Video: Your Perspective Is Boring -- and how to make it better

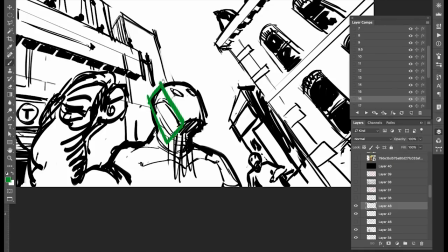(12:18)
And I really could turn it into like a box. And setting up your figures in such a way that their bodies, that their faces are all oriented in such a way that you can see as many sides as possible is going to help create that sense of depth and dimensionality.
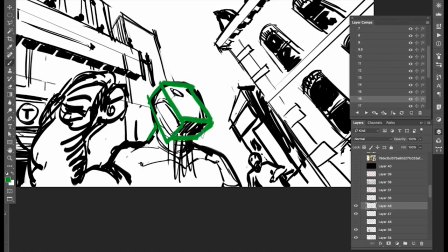(12:36)
The same goes for other things besides figures, you know, any buildings, any objects, any machines, you know, same deal. So now the question is, why might you want to use a wide-angle image?
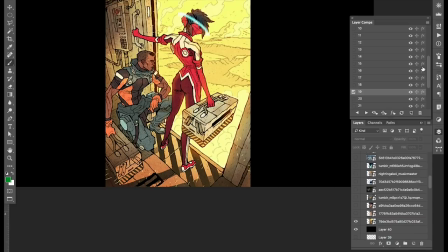(12:51)
So let me show you some examples of wide-angle images and, you know, why you might want to use them. One thing with wide-angle images, I feel like they really give you a sense of being there, like you're right in the immediacy of the action. And I kind of like that. Like if I'm going to do a layout, if I'm going to tell a story,
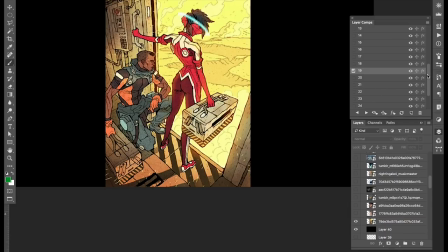(13:09)
in general, I might start with starting things more distant and then put in closer and closer to the action. And one thing that's probably going to happen along the way is that I'm going to get closer and closer to more of like a wide-angle image. So there's this idea of kind of being there, being in the middle of things.
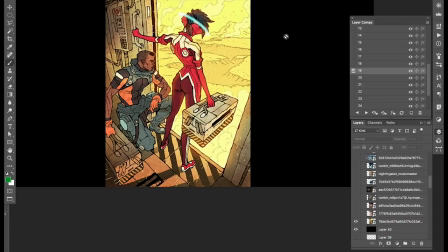(13:27)
There's also kind of this idea that with a wide-angle image that you really can focus on kind of a sense of the periphery,
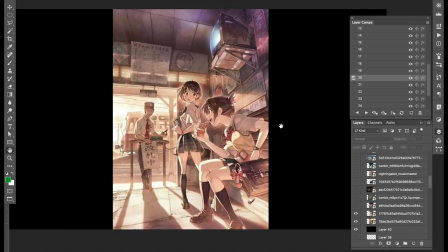(13:35)
that you aren't just looking at a single object, but you are kind of looking at all the objects around you. You're kind of seeing what's going on in the whole setting as a whole.
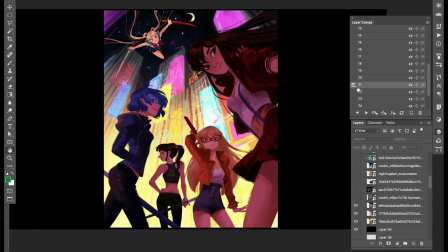(13:45)
I also kind of feel like one of the nice things about wide-angle images is they give you maybe a sense of imbalance. So they're very energetic in that sense. They don't feel settled. They feel like there's a lot of inherent movement in wide-angle images. And especially if you're an animator, you're thinking of things in terms of motion,
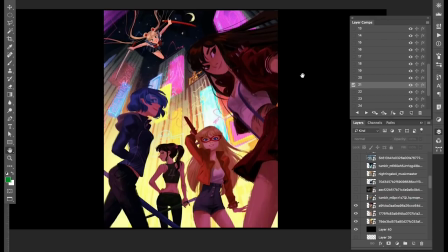(14:04)
wide-angle images can really emphasize motion, especially when you have objects moving from the background to the foreground. Here you can see in this image you have the Sailor Moon that's kind of in the distance and that kind of gives a real sense of motion, that she's in the distance and she's coming towards us.
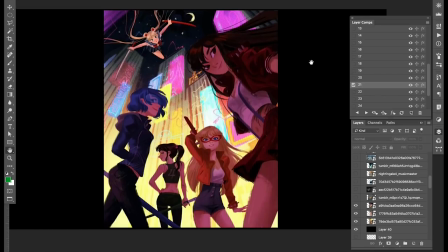(14:19)
You know, and in general that's the other thing that's important that I've kind of mentioned is if you have an image and you really want to emphasize depth, distance, size, the feeling of being something that's just really large,
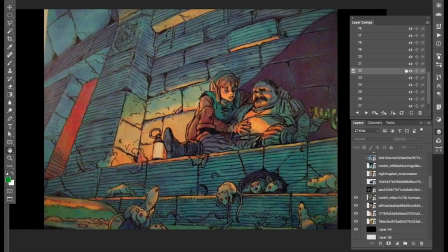(14:29)
like in here we're kind of in the middle of the city, you know, wide-angle lenses can be a great way to do that, to get the sense of size, largeness, epicness. You know, if you have like a giant or something really big, a big spaceship, wide-angle images are a really fantastic way to do that.
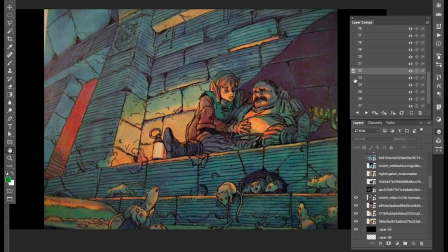(14:47)
One movie I would look at as a great example of using wide-angle is The Secret of Arrietty. You get the point of view of the little people in that and it's always kind of these really wide angle filling images.
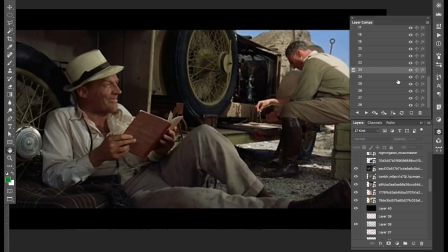(15:03)
So what is it then that makes an image seem kind of telephoto? Like we've talked about wide angle, how do we do kind of this telephoto approach?
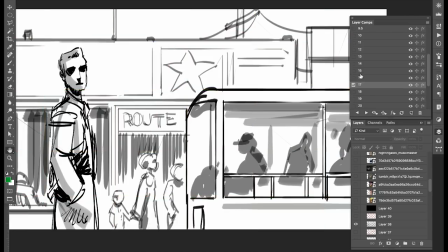(15:15)
And it shouldn't come as a surprise that it's really we do all of the opposite things that we just did with wide angle or things we'd want to do to make something feel a little bit more telephoto.
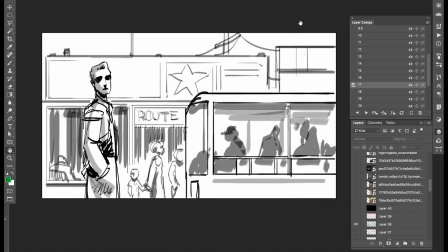(15:25)
So again, here's another image that I just really quickly sketched out. You know, it's kind of a character, you potentially at a bus stop, something like that. And you can see that this is, it's kind of really the opposite of everything we did, just did with a wide angle image.
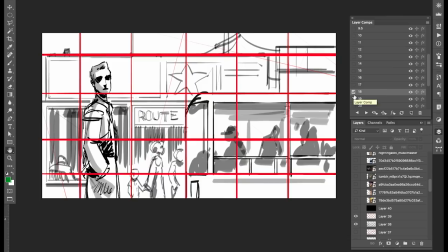(15:40)
So if we were to look at it, this is what a perspective grid looks like. So you remember we were talking about the wideness of the angles, or the angles get further away from parallel. So here they are completely parallel.
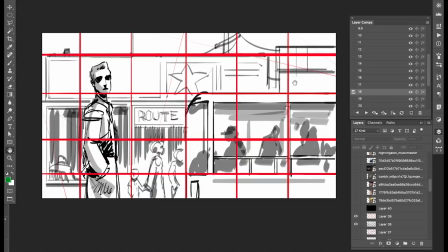(16:00)
So, now one thing to point out here is that even though I've got a very parallel kind of perspective, you can have a little bit of perspective and a little bit of an angle in your perspective if you're trying to do something in telephoto.
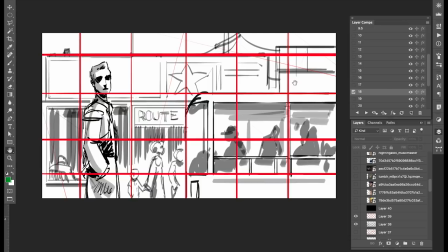(16:17)
It's just you want to be very subtle with that. It's going to be a lot less than with a wide angle image.